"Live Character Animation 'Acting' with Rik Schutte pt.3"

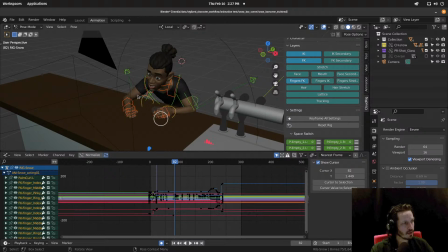(17:11)
Because if I only have, let's say I go to the chest bone, and I go here. For instance, this key right here.
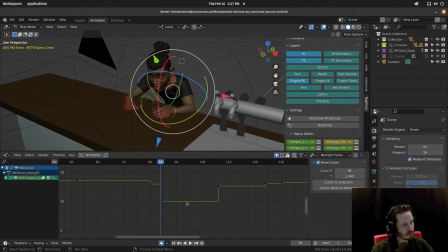(17:23)
If I deliberately want this pose to hold for quite this long. It's not the best example, but it will show you.
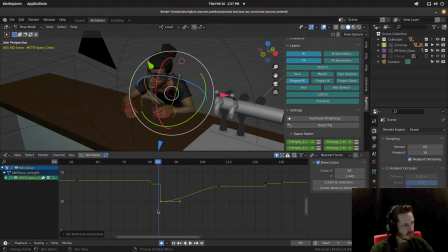(17:35)
If I put this into spline, it goes like it morphs into the next key. So what I want to do is say for all these keys, let's put a key right here because this is somewhat deliberate, and this is not the best example.
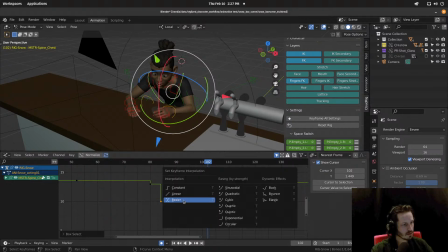(17:52)
But now if I spline it, it will hold that key for a little bit longer. It will still be choppy, but at least you get better representation of your initiated planning. So let's go back.
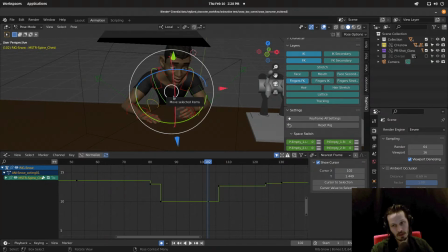(18:11)
And I'm not going through the whole process because it's still a lot of work to clean up your spline curves.
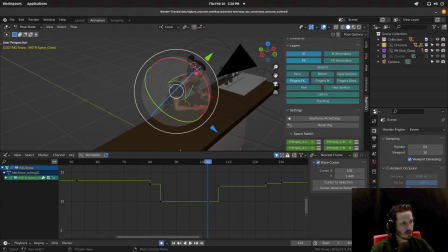(18:19)
But at least it gives you an example on how to work and how to set this up, because the preparation of going into spline is the most important thing.
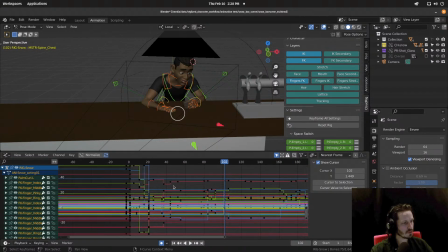(18:28)
Now, so I have my keys here, and I don't want to look at this, but basically make it a bit more readable.
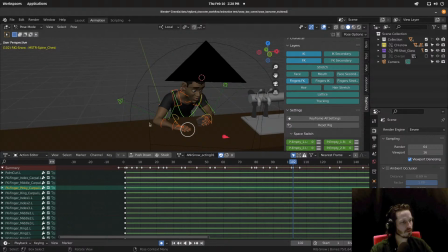(18:37)
And I do it a bit more roughly right now. Basically, I don't touch the fingers right now.
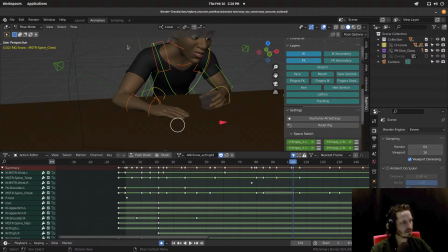(18:44)
I keep them in stepped as well. So let's hide the fingers and show them again.
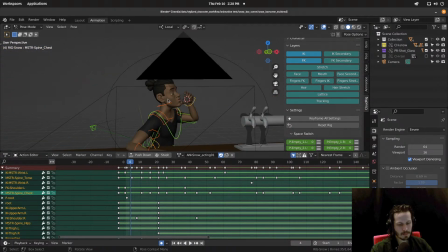(18:51)
So here we go.
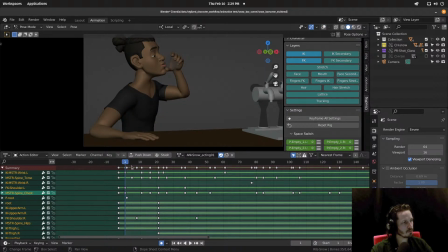(18:56)
So first off, on frame 1, that's a pose right there. So I key all of the bones, 398 keyframes, and make sure this pose is locked in frame. So no interpolation whatsoever. Then we go here.
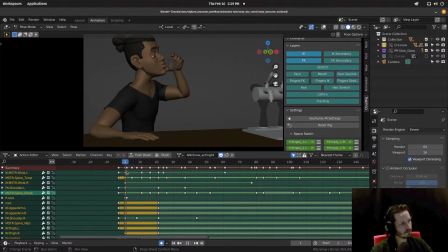(19:15)
So we take this pose, and from frame 1 to frame 8, I want to make this motion, make this pose stay there. And it will still move, as you can see. I put in those keyframes slow, like it's drinking.
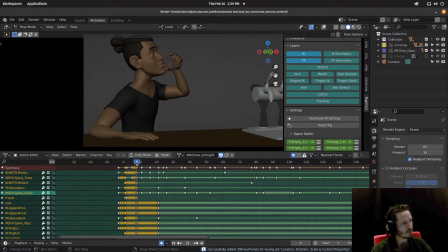(19:34)
Put in an extra pose here. So now if I spline this, it will hold this pose instead of already blending into this pose. So that's why you want to lock your keyframes in that sense, that
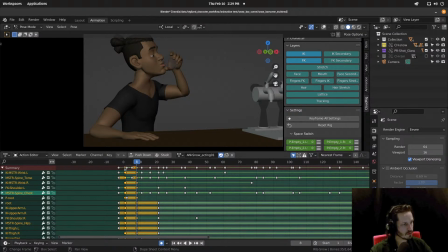(19:49)
you deliberately put in a hold. So from 0 to 8, you don't get as much blending. Now there's a big movement here, and right here is our next key. So we key it right here.
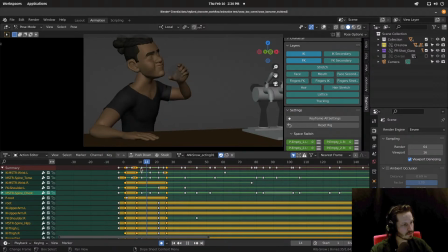(20:05)
So this can be, I'm allowing the computer to kind of do this motion and interpolate that. I noticed like the hand, there's the FK IK switch, no, IK space switch going on.
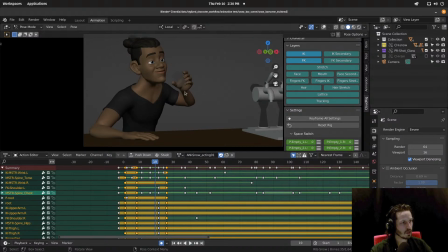(20:22)
I had to clean that up, and also the arc was a bit wobbly and terrible. Now from here we hold, and then we go suddenly into this pose, which I wanted to be a bit more snappy.
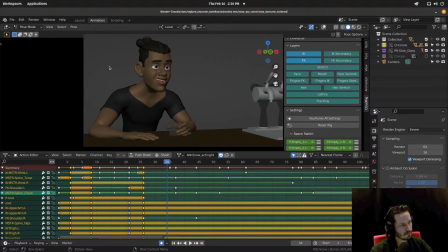(20:35)
So I hold the pose from, let's say, 44, and then I want to go forward. So within 44 to 47, in 3 frames, it pops a bit more forward.
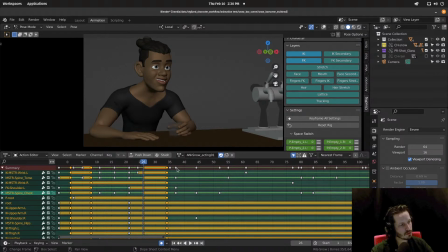(20:48)
So the timing is, instead of like going from here to here, which creates a slow floaty movement. You want to hold the key and then it's moving faster. Now, and that's what you basically do for the whole shot.
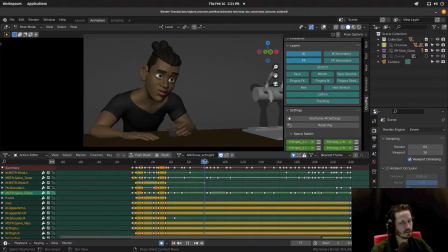(21:03)
You pick your holds and you key everything so it will being put as a key so the computer knows or like interpolates the right keys at the right time.